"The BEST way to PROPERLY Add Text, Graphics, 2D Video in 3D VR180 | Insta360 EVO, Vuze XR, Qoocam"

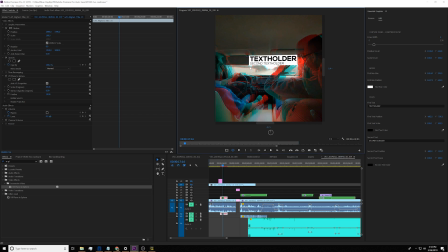(4:06)
If you turn on VR view, you see the text actually have no stereo disparity,
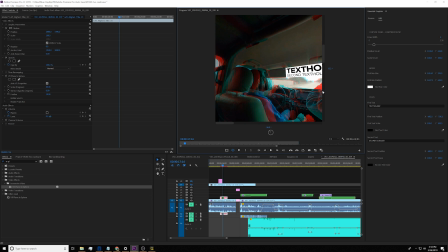(4:12)
so it actually is not in 3D, but at least right now it appear on the correct position.
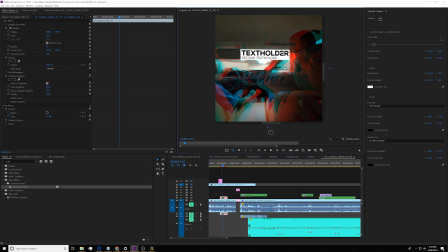(4:18)
Also, another tip, before you insert any 3D graphic, make sure the scale is 100% and the position is in the dead centers. Then the next thing is I will go into VR planes to fear, remove all the feather, and then change the size.
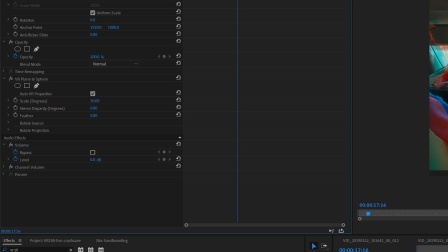(4:36)
The scale is actually the size of the insert text. In here, I actually want to make it bigger. Before we add some stereo disparity and make it 3D, I want to position this correctly.
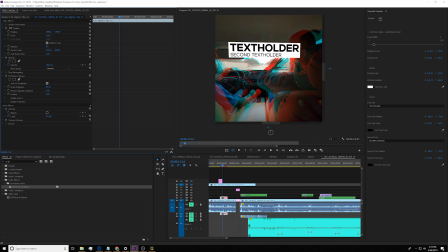(4:47)
I want to position the text on the roof. It's not blocking the window view. And open rotation projection. Go ahead and on the X axis, right there. So now it appears on the roof.
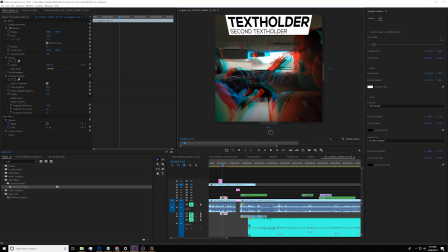(5:01)
It's not blocking our view. But as you see now, it looks kind of weird. If you look at the dead center, the text kind of like lean toward you. Sometimes that's the effect you want. You want that to lean toward you. But sometimes you don't.
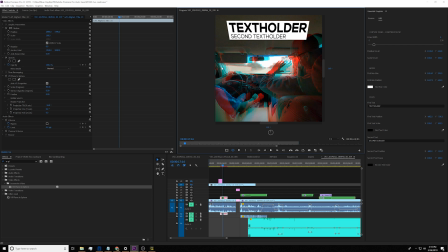(5:14)
Sometimes you just want it to be appear flat. So in order to compensate that, you open rotate source. And in here, type in the exact opposite value of this one. In here, which is 18.
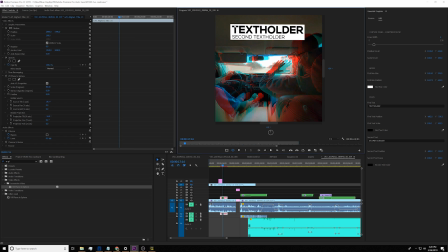(5:29)
Just to see why now the text is actually also straight forward in the correct position. Whenever you move the text x-axis location, make sure you compensate with source 2 x-axis position in the
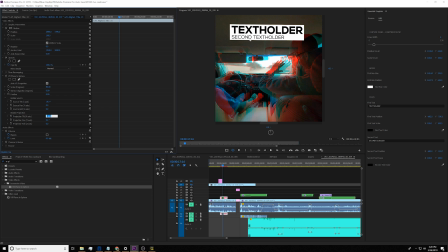(5:45)
exact opposite value to make sure the text appear straight in your scene.
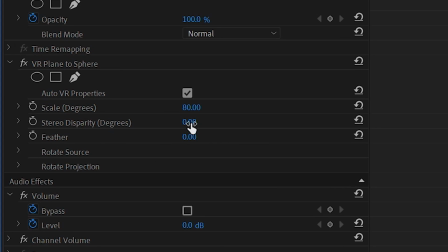(5:50)
So last thing you're gonna do is go ahead and add some 3D by increase the stereo disparity, as you see right there.
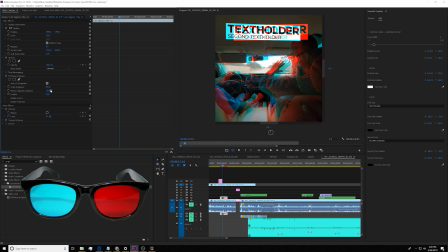(6:00)
And here is a time to put on a 3D glasses to make sure that the stereo disparity is in the correct 3D space or Z space of your entire scene. As you see right here, the text is appear on top of my friend Dirt's head.
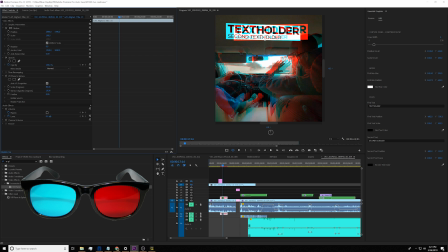(6:16)
So you want to make sure the text in a 3D space actually have more disparity than his head. So in here, I'll say about 13 will look correct.
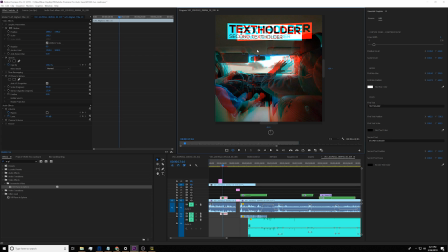(6:28)
The best way to actually see if the text is correctly placed in the 3D space in the scene is go ahead and actually render this whole session, put it in the oculoscope to really see if it's correct or not. Or you can connect your Oculus Rift to look at in the VR headset. But the easiest way to just put on your 3D glasses and take a quick look right there.
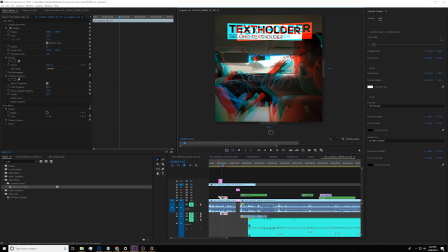(6:48)
There is a more scientific way to place 3D graphic into a VR180 video using Canvas SDK by Taurus Media Lab, but that's a little bit advanced, so I will save it for the next tutorial. Okay, now let's take a look at how to do picture-in-picture in VR180.
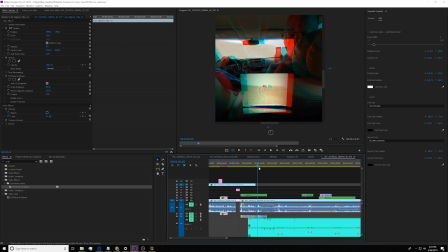(7:03)
And see, the next insert will actually have a video inside a VR180 video, and this professionally called picture-in-picture or PIP. That is a really useful creative way to bring the center of focus up close to the audience. Because in general,
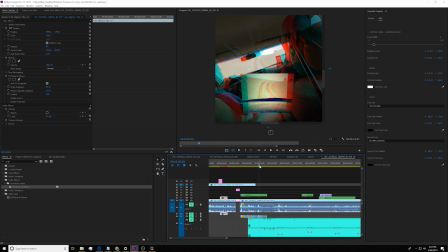(7:20)
VR180 or VR360, the far away object usually look pretty blurry and pretty hard to see because they all film with fisheye lens. So you can always have a 2D camera to film the close up and put it in picture in picture and put it in 3D space to keep a close up view for the viewer.
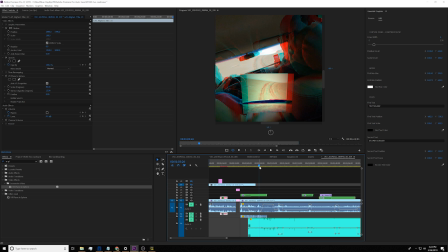(7:37)
And insert video is just that insert motion graphic is the same. You basically gonna put in an VR planes to fears, add some stereo disparity in here, 10 look good to me. And then same idea, I move this original graphic down 35 degrees.
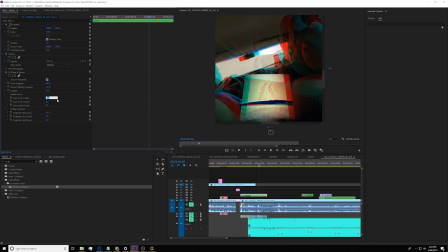(7:55)
So to compensate that, you wanna add minor 35 to make sure the graphic is straight. Especially for picture in picture 2D video, you wanna make sure the graphic is exactly straight on your frame. And you also see this is actually a nest sequence.